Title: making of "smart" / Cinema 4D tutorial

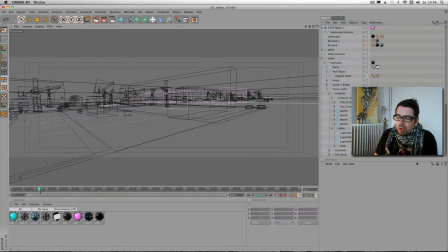[77:53]
Yeah, it's nice because now I have control over the whole animation,
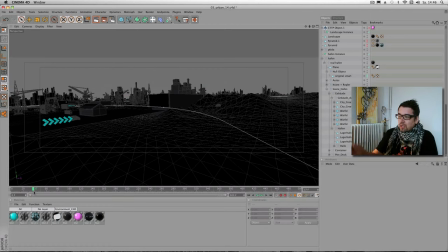[78:01]
and always see, okay, at the start looking right or not. Yeah, it looks cool. So.
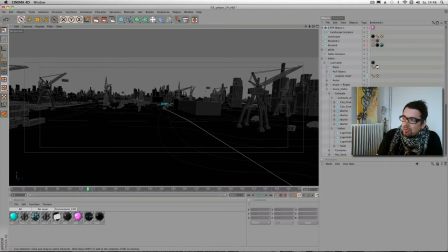[78:10]
And I come to this, I have to put, for example, in the first version it feels very empty on the horizon, and so I can put some stuff in the horizon and rearranging some stuff,
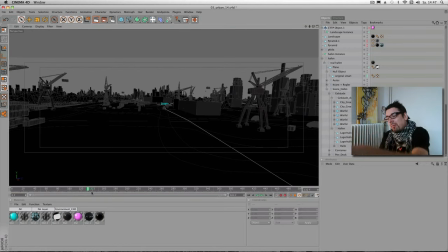[78:25]
so it's maybe fits better to the camera move. For example, you maybe remember I
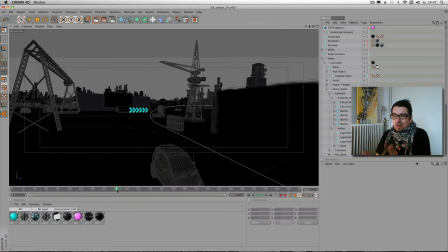[78:32]
placed the billboards here because now I know I come very near to this place.
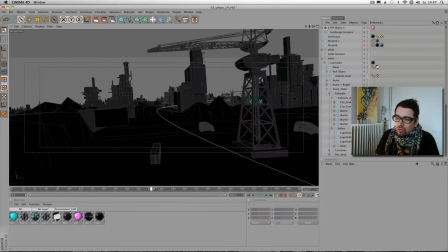[78:42]
Yeah, and that's all. It's no special magic behind. It's very easy stuff.
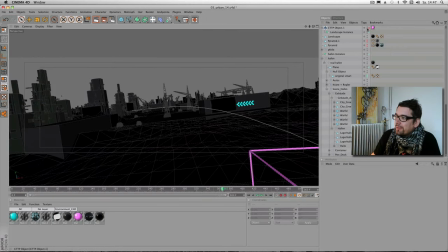[78:49]
And like you can see, it's not very complex. Just low polygon. Everything is just a few polygons, and so the scene it's
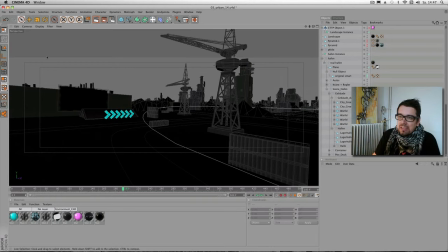[79:04]
lightweight to handle. Yeah. Okay.
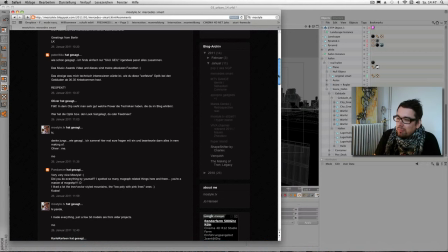[79:09]
Okay. I have watched to the blog, maybe some people asked things I forgot.
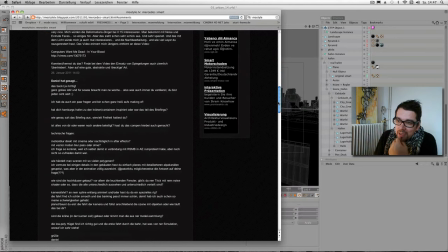[79:17]
Moment. Okay, motion blur is just added real smart motion blur and compositing later. Film polygon.
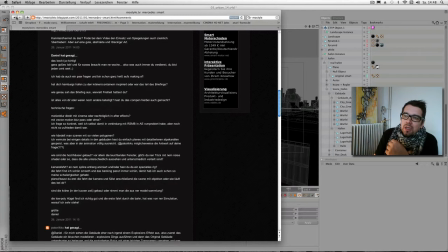[79:34]
Okay, some guy asking about the
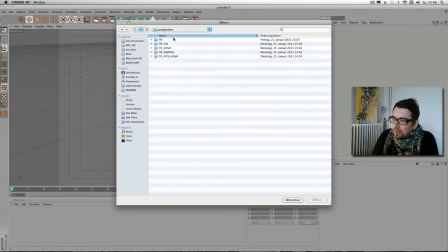[79:42]
buildings in the last shot. City, urban, the city?
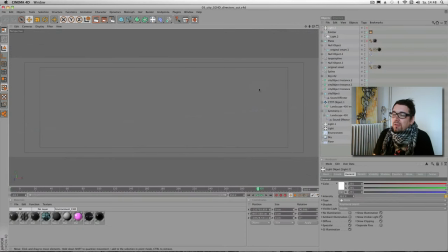[79:50]
Yes, it's city. So it's very simple again. And this is
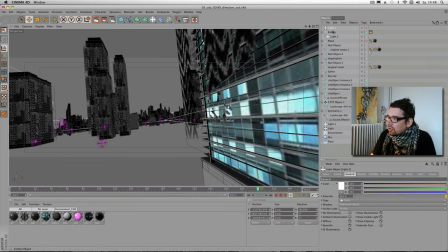City.
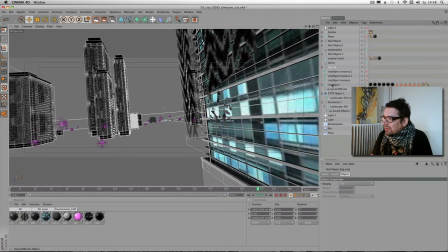[80:11]
Big city, that's the thing. So switch off this because we didn't need it right now.
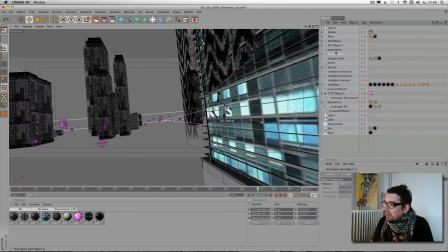[80:18]
Yeah, don't know what that is. Oh, the cam, target. Switch it off. Da. This too. Okay.
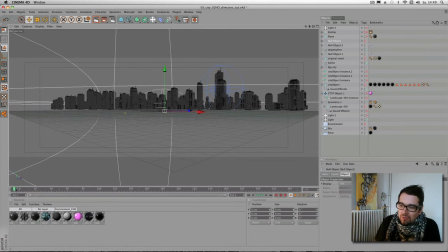[80:31]
So, oh, switch the sound off. So this is all we have.
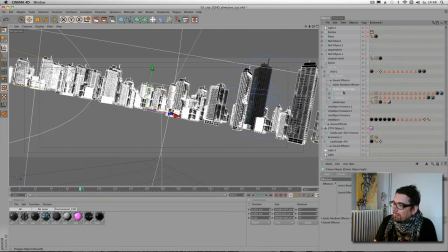[80:35]
Yeah? It's just very simple setup from MoGraph cloner object and just 2 buildings.
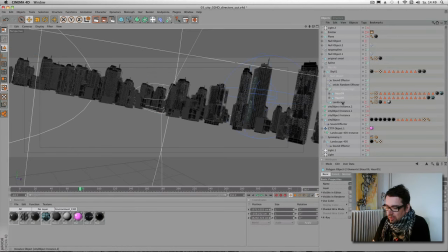[80:45]
You can watch it.
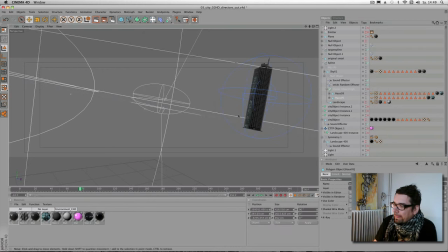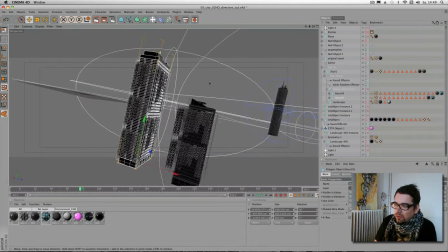[80:53]
Woo. So just 2 buildings, very simple buildings.
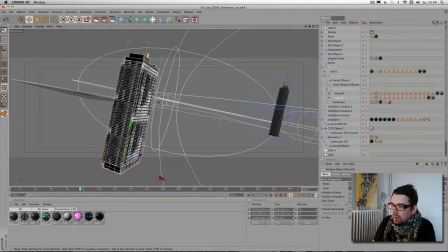[80:59]
Switch this off so we can have a closer look on it. Yeah, it's very simple, and like you see, I again do this dirty trick.
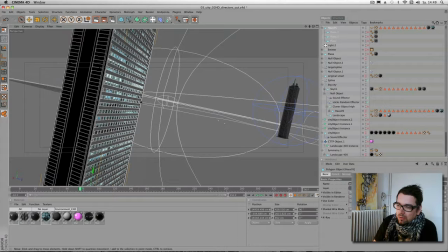[81:16]
So that's a building. Oh, a bit strange.
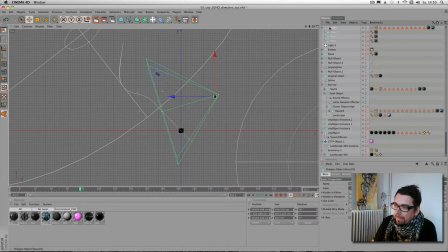[81:23]
Moment. Where is the building? Front of my cam. Okay.
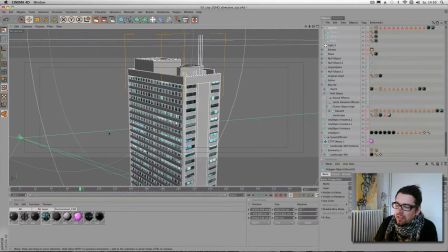[81:34]
That's right. So very simple building, again from an older project. You see it's just basic low polygon modeling, but a nice texture for the windows, and in my case it's the right thing.
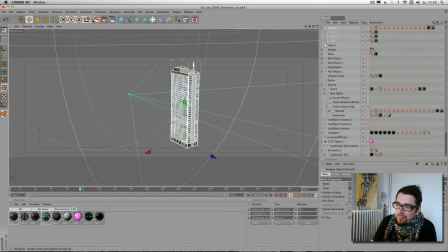[81:51]
Yeah. Oops. That's all.